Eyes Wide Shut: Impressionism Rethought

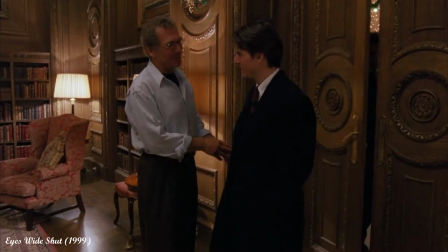Well, a very special difference between the adaption and the original is the addition of more characters.
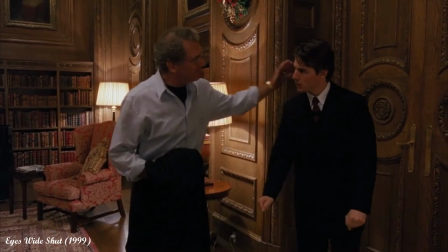Sidney Pollack as Victor Ziegler behaves almost like a mediator between Tom Cruise and the many impressions,
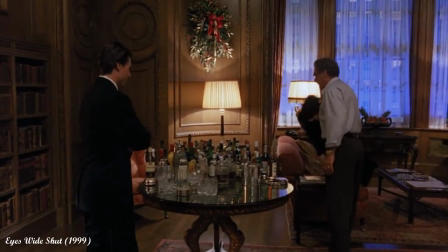like a man who maybe already knows a little too much and therefore wants to keep Cruz away from the impressions.
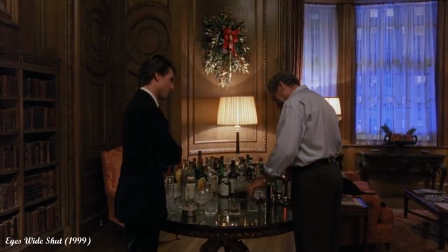In the book, well, in the book that intermediary doesn't exist,
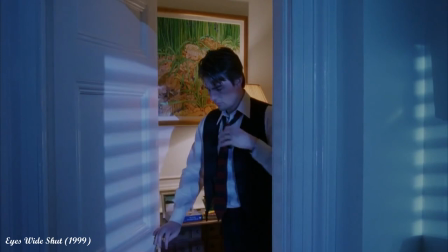Fridolin is on his own and the final moment, the danger that even tries to threaten Fridolin's wife and child is managed by him alone.
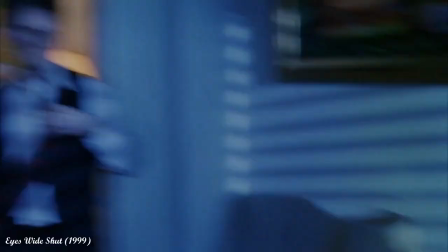Nevertheless, something very crucial always happens in visual representations of art.
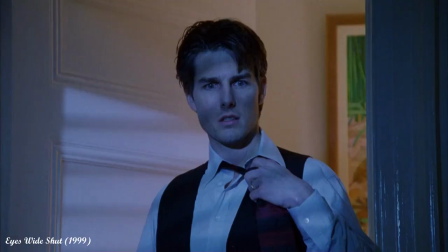We no longer have to imagine the different places, characters and colors.
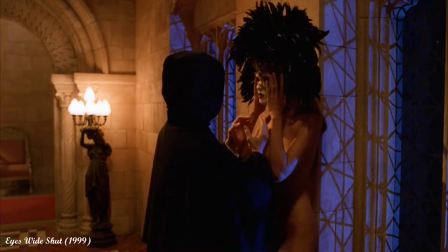The impressions become visible, they become tangible and get their very own style.
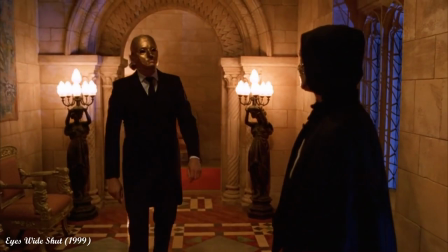The blue light which emanates mysticism and even a slight menace fits perfectly with the dreams and visions in which the plot takes place,
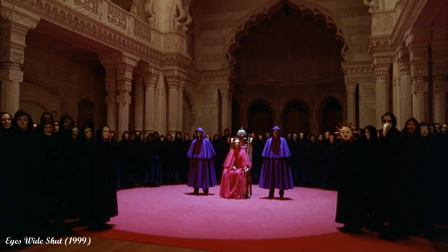or at least is supposed to take place.
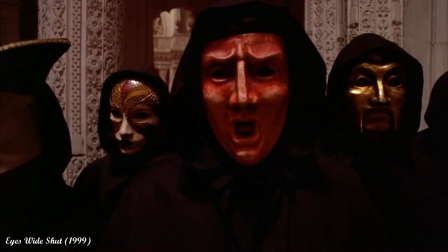The masks worn by members of the secret society at their secret cultic events are shown and And yes,
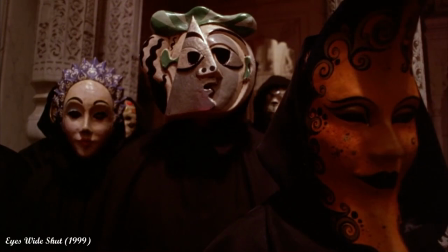they also look at least as chilling and horror-esque as they are described in the book, at least in my opinion.
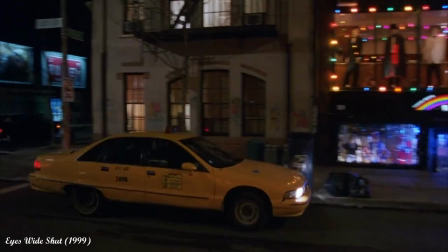The city of New York evokes feelings of coldness and sadness in us, despite the many Christmas lights and neon signs.
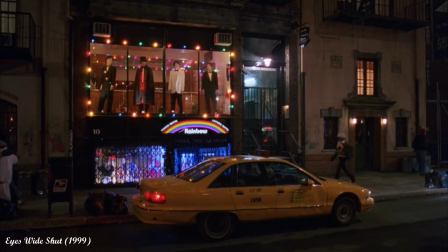The viewer subconsciously gets various impressions from Tom Cruise.
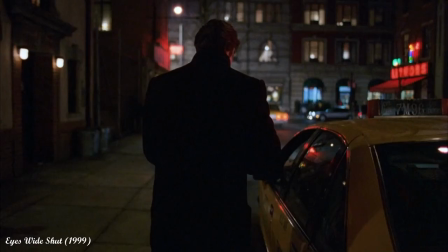It also helps that the film was generally designed to be very open to interpretation.
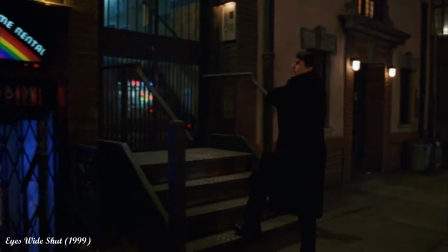It wants the audience not to be satisfied with just only the many impressions.
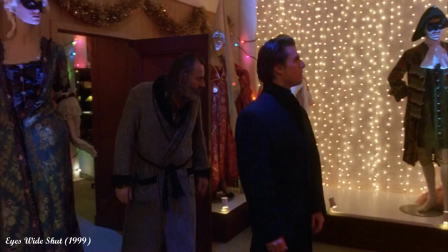It wants the impressions to be discussed, interpreted and analyzed.
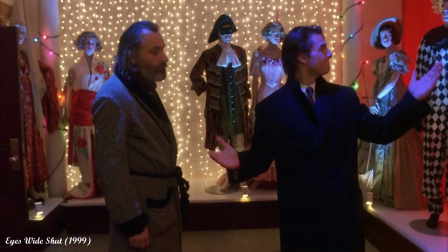For this reason, Eyes Wide Shut even goes one step further than Dream Story.
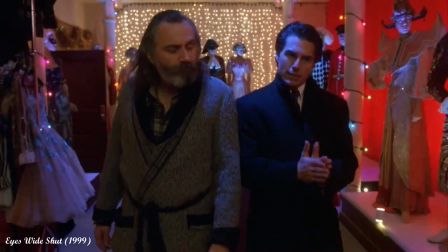Because the viewer is already being provided with all the tools to process the impression correctly,
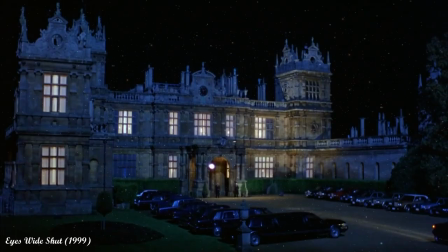he only needs to let go to embark on a journey into the almost infinite world of dreams and illusions